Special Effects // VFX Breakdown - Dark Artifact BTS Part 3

So I think the blue screen stuff worked great for our first time. I've just got one of these simple pop-out green and blue reversible side screens, and it worked great. It was easy to travel with and easy to set up once we got back here to get those last shots. So obviously the key is you want to have your talent separated away from the very well-lit screen, and then you can change the lighting on your talent for however you need it to look in the scene to match whatever background you're going to wind up using. So in this case, I used a variation of lights as we were filming the different parts.
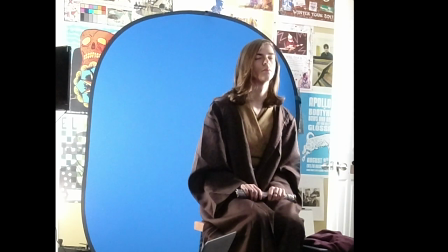(4:38)
So we have the one scene where the Jedi is waking up from his meditation and there's an alarm going off, and
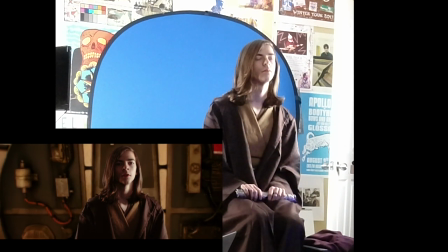(4:44)
I used a little light to kind of do a little bit of a flash on him at that point in time.
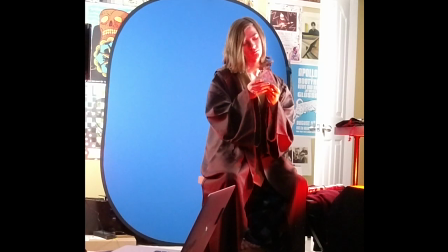(4:48)
We have another scene where he is investigating the holocron, and so when he clicks it on, we have a little bit of a red light that shines on his face,
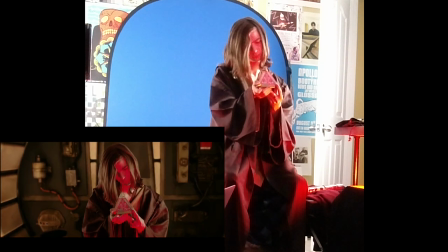(4:57)
as well as a special effect that we added with a flare to the holocron so that it looks like that light is actually
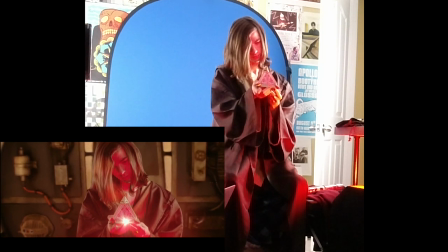(5:04)
illuminating him, but it's actually a practical light that we used in the shot. And we did the same thing with the green lightsaber.
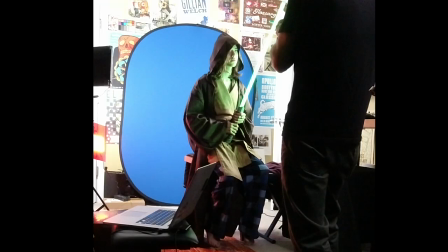(5:10)
As he was holding it up next to his face, we have a green light off camera that is shining on him as well. And the lightsaber has a green light as well. Obviously, we composited with msaber on top of that, but we have the combination of the light from his replica lightsaber,
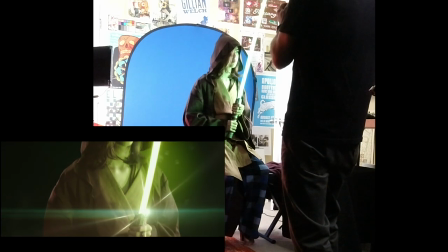(5:29)
as well as the off-screen green light shining on his face and his eye, and then as well as the special effects that we're going to put on it.
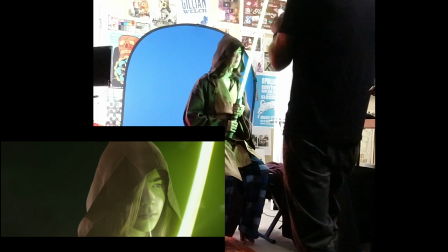(5:35)
And I think it makes a pretty good effect. You can actually see the gleam in his eye of the different color. So, and for the Sith Wizard parts, we just did these in the condo in Florida, and we just set up the blue screen in the dark with a little bit of red light, and I had my other son who wore the Sith Wizard outfit
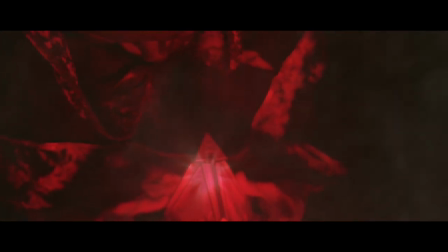(5:52)
and do his dramatic death scene. That worked out pretty great, considering we just wanted that to be dark.
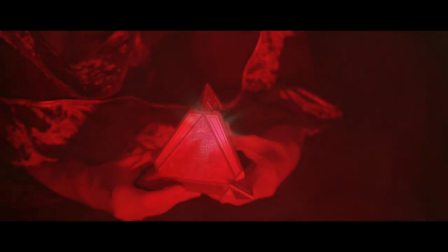(5:59)
We couldn't really do much around the scenery, so we just got in really close on that shot. It's pretty tight. I would have actually liked for it to be a little bit wider to be able to see more of what was going on, but we just were kind of working with whatever we had. So for the interior of the spaceship, we just set up right here in my studio. We have the blue screen set up. I had the Jedi spaced a little bit away from that.
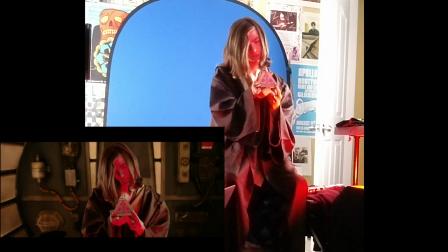(6:21)
So for the background parts of the spaceship scenes,
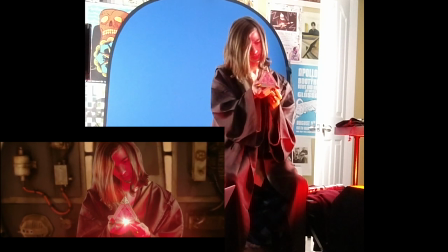(6:24)
I actually used photos that I took with my GH5 at Galaxy's Edge of various sceneries that I knew that we were going to want to use later on.
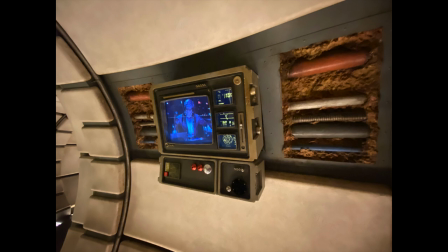(6:33)
So I just made sure there was nobody else around in the shot, and I framed up my shots the way that I wanted them.
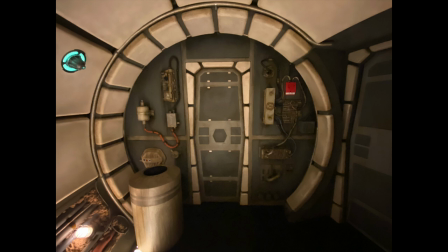(6:38)
And so I have several shots like this that we could then use in our own film to composite on top of. And so another one of these I used right here for the message. This is, I just filmed myself against the blue screen a little bit, acting like I was giving a message. And then I put myself onto this little screen.
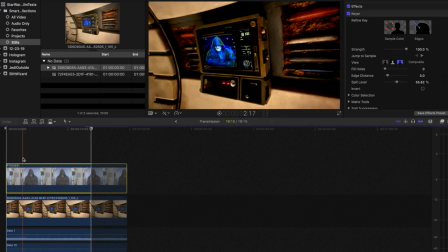(6:56)
So at Galaxy's Edge, if you ride the Millennium Falcon ride, you go through this thing where they're giving you a mission or whatever. So I basically just took the same thing, and this was just a photograph, and then I composited myself in a hologram mode.
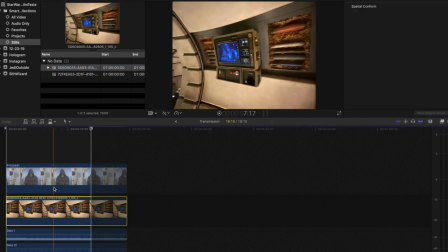(7:10)
I did the, you know, made it transparent, put a glow layer on it,
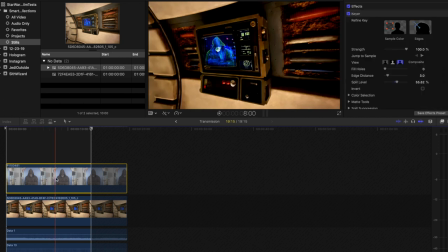(7:13)
and then shifted the skew of it so that it looked like I was kind of on the screen and kind of jittery. And then I affected my voice to be able to make it sound like it was this transmission.
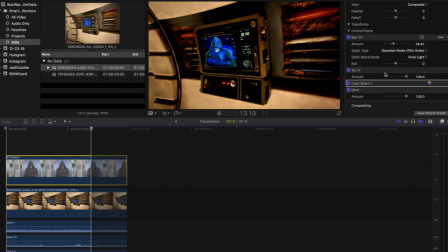(7:24)
And so I show right here in Final Cut how I layered all of these things up. So this was a pretty fun effect and actually pretty easy to do.
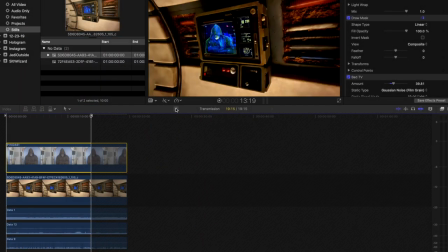(7:31)
I'll show here how I layered the different sound effects together, as well as the static background shot along with my blue screen character.
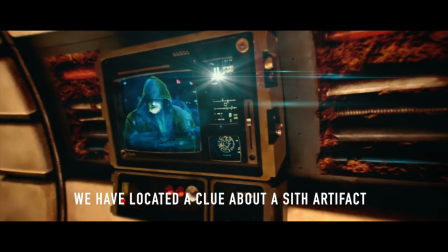(7:40)
So and then after all of that was comped together in Final Cut,
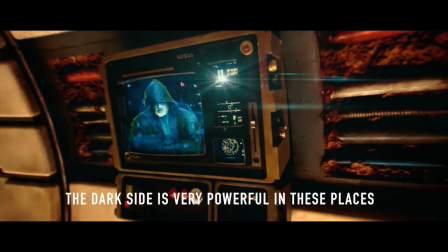(7:43)
I actually added a handheld effect to that so that it kind of had a little bit more of a jitter to it. And I also, on the internal clip, had this little lens flare thing on one of the lights, just to add a little bit of extra motion to it, since it was just a static shot and not a video to begin with. So for the lightsaber shots, I used msaber by motionvfx.
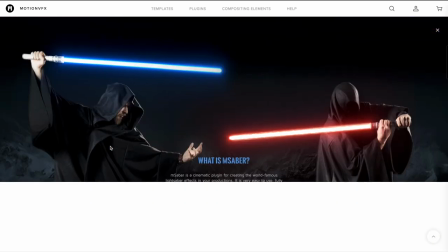(8:04)
I bought a couple of things from them on their Christmas sale, actually on their Black Friday sale, and then one more thing on their Christmas sale.
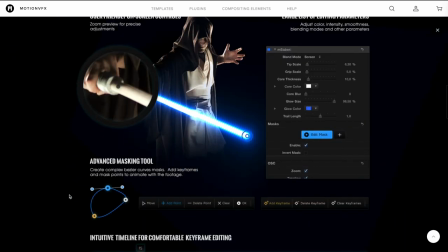(8:11)
If you're using Final Cut, I highly recommend these guys. They make great products.